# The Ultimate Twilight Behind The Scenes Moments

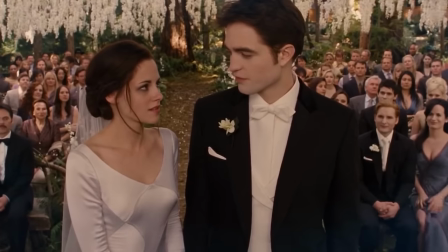Amid the crowd watching Edward and Bella getting married is the author, Stephanie Meyer.
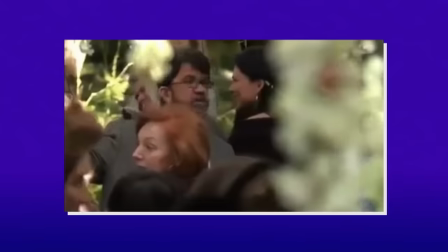She, the other screenwriter, Melissa Rosenberg, and Wick Godfrey, a producer, got to attend the wedding together.
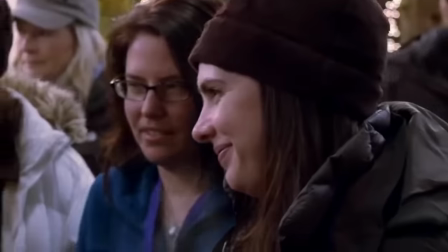Since Meyer was one of the screenwriters and executive producer and the creator of the whole Twilight universe,
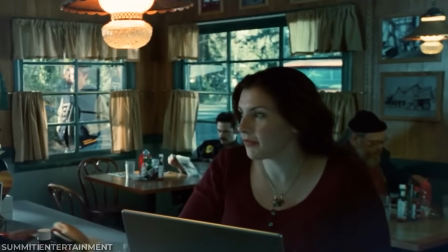she definitely earned her cameo appearance. It had been a while since her first, as a restaurant customer in the first Twilight film. And we all thought it was the best idea we'd ever heard. That was genius. Who knew vampires were such good dancers?
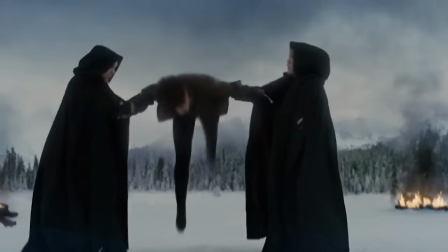The epic conclusion to the Twilight Saga had plenty of memorable moments that fans loved.
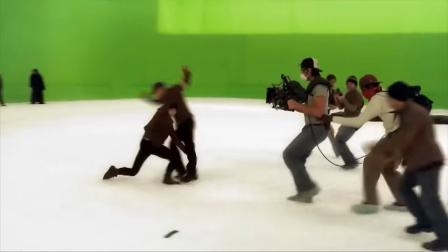The behind the scenes of this film was chock full with even more moments that will give you a whole new perspective on your favorite characters. It's good to get physical when I've always literally stood behind people and been like.
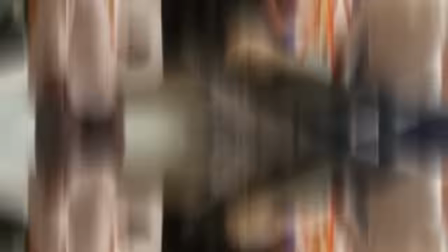From the hard work put in to create your favorite moments, to bloopers and pranks between the cast and crew,
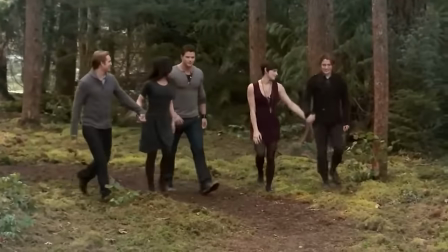these are the behind the scenes moments that will make you love Twilight even more.
She's amazing right?
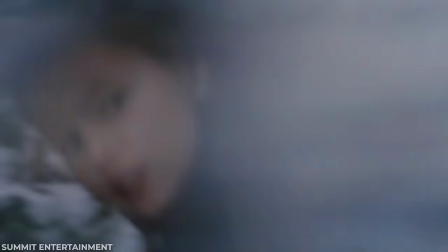During the final battle with the Volturi, Renesmee is sitting on Jacob's wolf form.
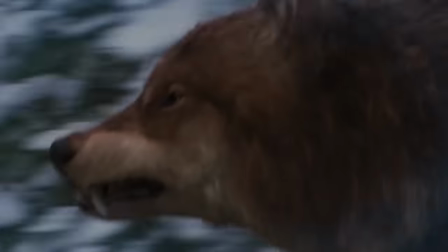While the wolves have been completely computer generated throughout the series, in this case,
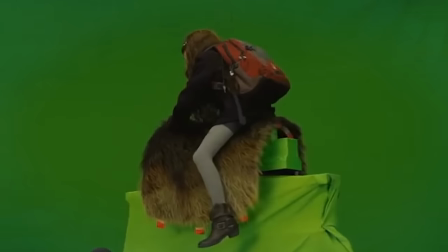actress Mackenzie Foy is sitting on an animatronic rig that was designed to look like the midsection of the wolf.
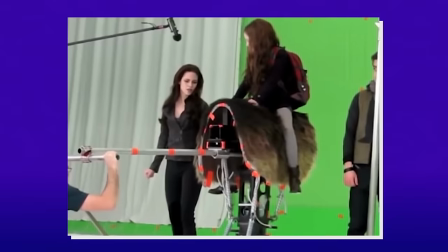They actually used two different versions of the rig for filming.
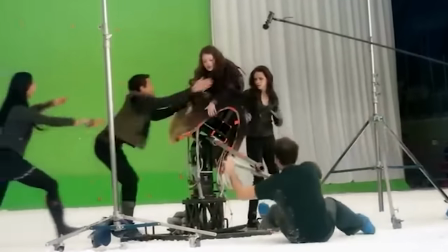One version was operated manually by a crew member just off screen, with the motion being used to assist the final animation we see.
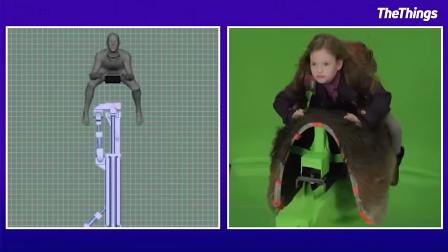The other rig was motion controlled, which they programmed to move according to animation they had already done. That was new for us. That was pretty fun.
I was born to be a vampire.
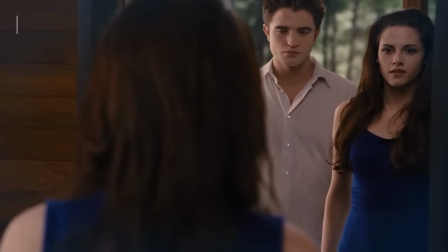Director Bill Condon knew that Bella needed to have a unique vampire look that differentiated her from her mortal look.
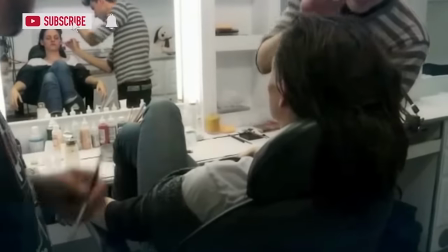A big part of the new look had to do with Bella's costume, and how she was much more confident and powerful now.
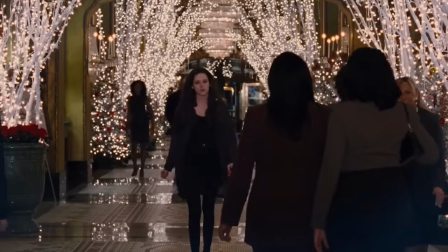Her new look included leather, a black color scheme, and more form-fitting clothing. It also included colored contact lenses,
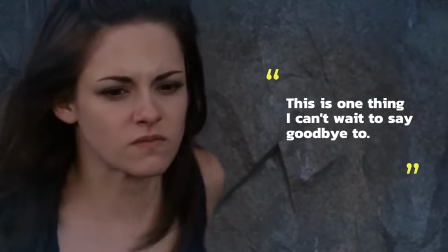which Stuart hated. This is one thing I can't wait to say goodbye to. Even though it wasn't the most comfortable experience for Stuart,
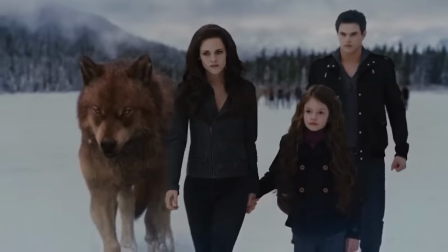we think her vampire look is awesome, and showed off a whole new badass side to her character Bella.
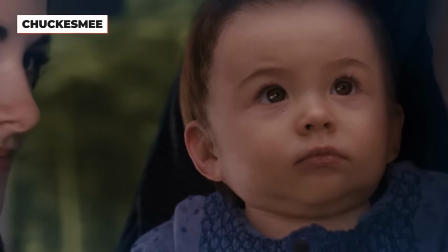If you thought the CGI baby was creepy, wait till you see what they originally used.
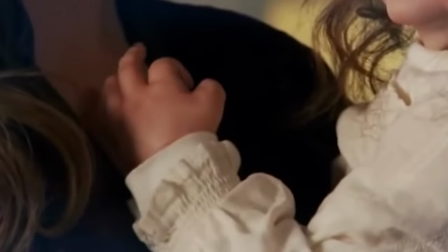They had an animatronic doll that was puppeteered off-camera, and it looked creepy.
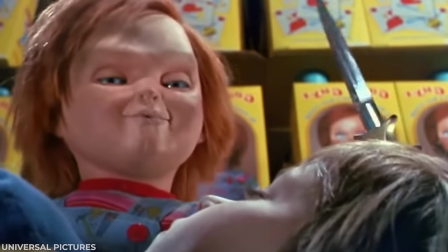So creepy that it was nicknamed Chuck Esme after the evil killer doll. Wick Godfrey, the creator of the doll, hated it as well. It is one of the most grotesque animatronic babies, you know, ever to not be seen on film.
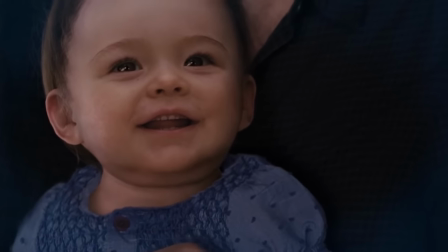Knowing this, we're glad they went with the weird CGI baby instead. He would just turn into this completely different person.
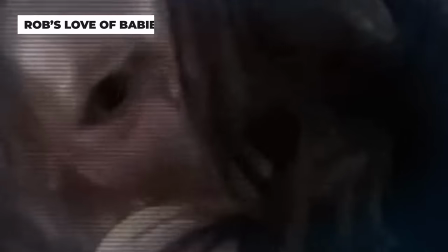After deciding the animatronic baby was nightmare fuel, they brought in real babies to fill the part.
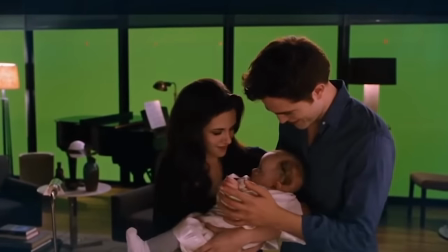Robert Pattinson absolutely adored all the babies they had on set. He would just turn into this completely different person.
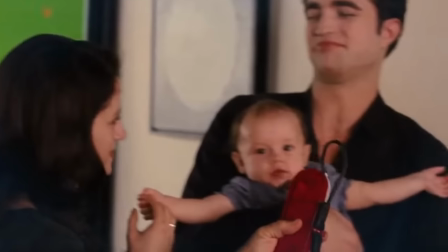Whenever they would take a baby away from him, he would complain and argue why they have to keep taking them.
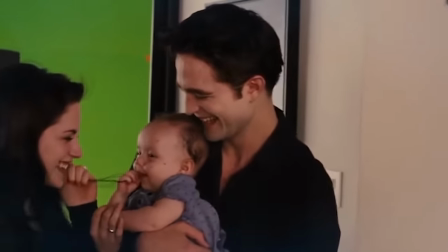Pattinson had a great time acting with the babies and children, and it shows in his performance.
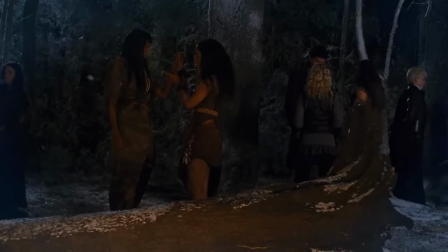Telling war stories. Or just standing there like frickin statues.
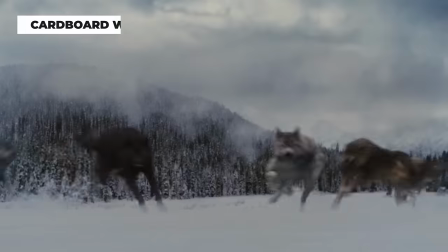The epic final battle scene showcases the wolf pack attacking the Volturi in an awesome, badass sequence.
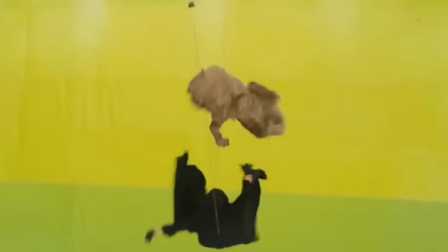The behind the scenes however, not as epic. Since the wolves were completely animated, the animators needed reference to work with,
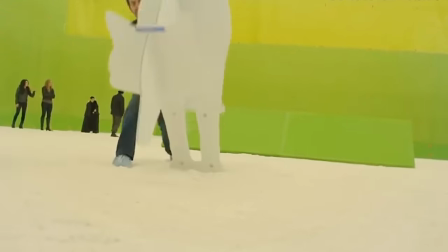so on set they had crew members hold giant cardboard cutouts of wolves, feigning the action of the battle.
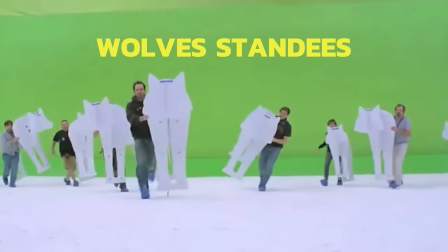They called the cardboard cutouts the wolf standees, and used them for multiple moments during the battle.
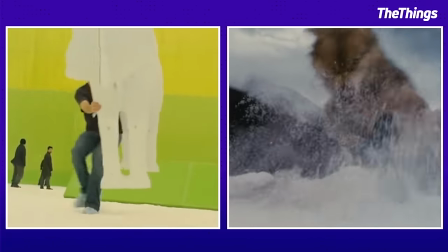This includes the cardboard wolves pretending to attack the Volturi and the epic shot of
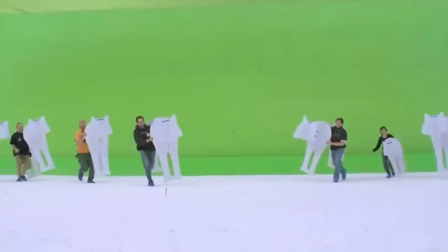all the wolves running towards the fight Which looks a bit more silly with their cardboard stand-ins.